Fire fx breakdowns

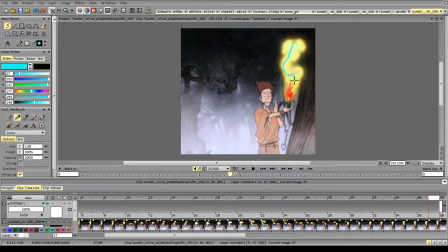(41:11)
And the same thing happens here. So this is a wave of fire. You can treat it as a wave. Again, as it catches up, it lights up again,
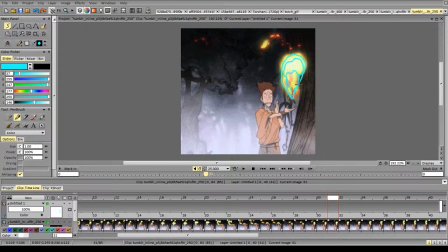(41:30)
emits fire, then the holes start appearing, the hole here, it continues moving up, the hole expands, the fire particles break off the main mass,
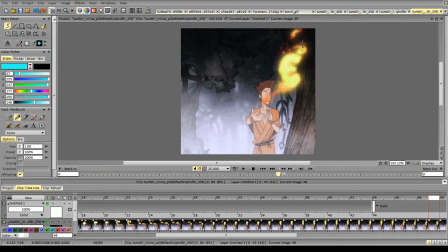(41:46)
slow down and disappear. And we repeat the same thing.
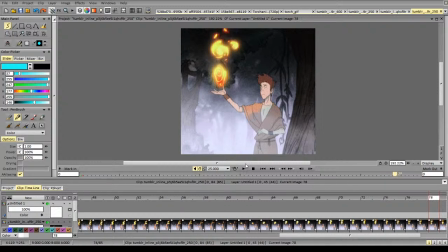(41:52)
Another interesting and very good thing about this animation is fire shapes. So they almost never repeat the same shapes twice, especially when he's moving his hand, because he's moving it at different rates and different speeds.
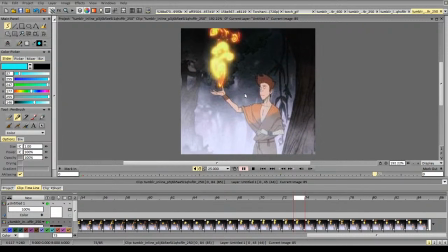(42:09)
So when he's moving his hand slower, we don't get this extreme trail of fire.
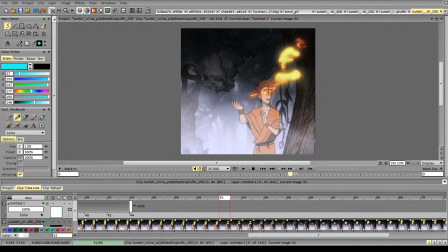(42:16)
We get a very small, pleasant one, very subtle. And while he's moving his hand very fast, we get a very swift,
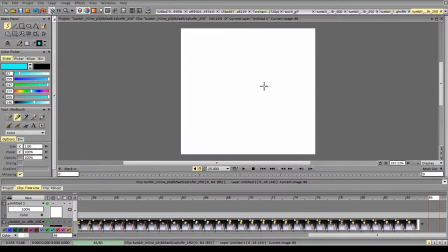(42:26)
big kind of swoop of fire at the beginning.
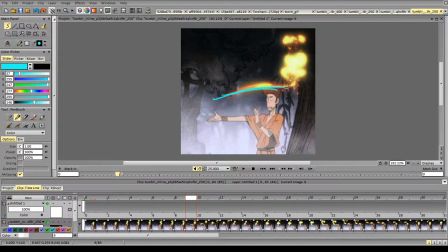Very nice animation. Props to the Korra team.
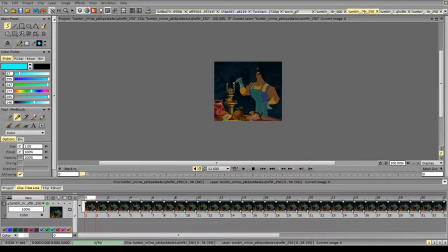(42:46)
So, let me close this one.
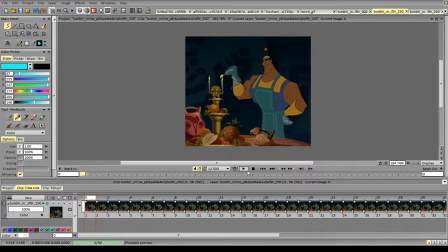(42:51)
Another example of very good fire animation with a small animation. So again, the fire follows the overall arcs of the object and of the motion itself,
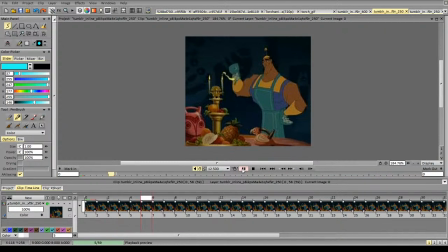(43:05)
and it drags behind, keeping particles in the air. You can notice that the fire expands quite a lot when it's moving. Compare that to the original scene. Yeah, here.
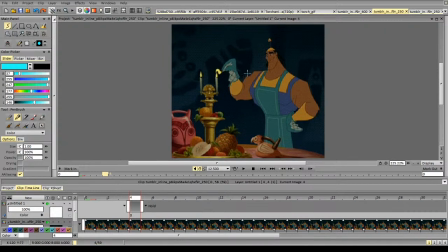(43:19)
It expands as it has more oxygen to burn, and that allows it to expand.
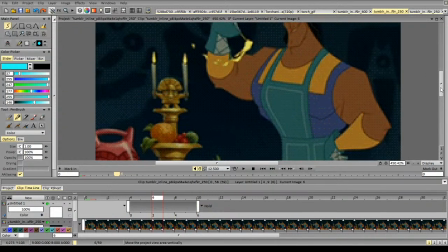(43:31)
And let's track some particles. So how individual particles in this fire move?
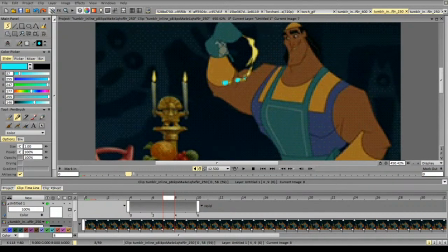(43:36)
It goes from here to here to here and disappears. So it roughly follows the motion while slowing down along.
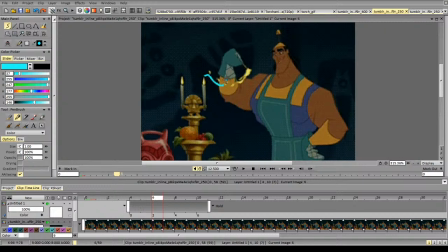(43:52)
And again, very nice arcs that repeat the motion. Again, as it has some momentum, it continues moving in this direction just a bit.
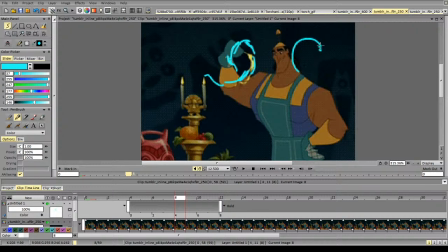(44:08)
So we don't have the fire following exactly on this curve. It goes like this. Again, it overshoots slightly because it still has the momentum.
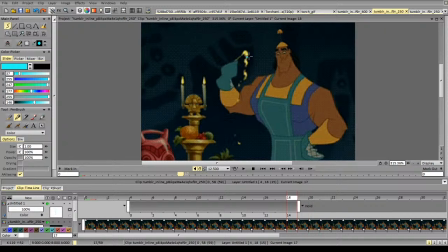(44:30)
And at the top. Again, it continues moving and creates a very nice, intricate motion.
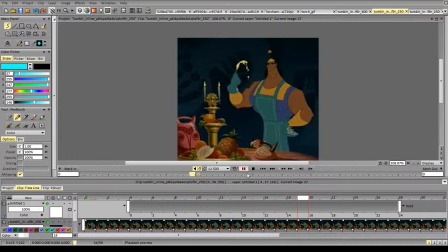(44:44)
Not many frames, not very detailed animation, but still very nice. Well, the smoke is quite detailed, to be fair. Okay, next up,
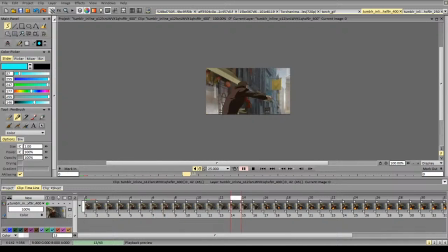(45:00)
So if you've grasped the basics of fire animation, then we can break down some more complex animations.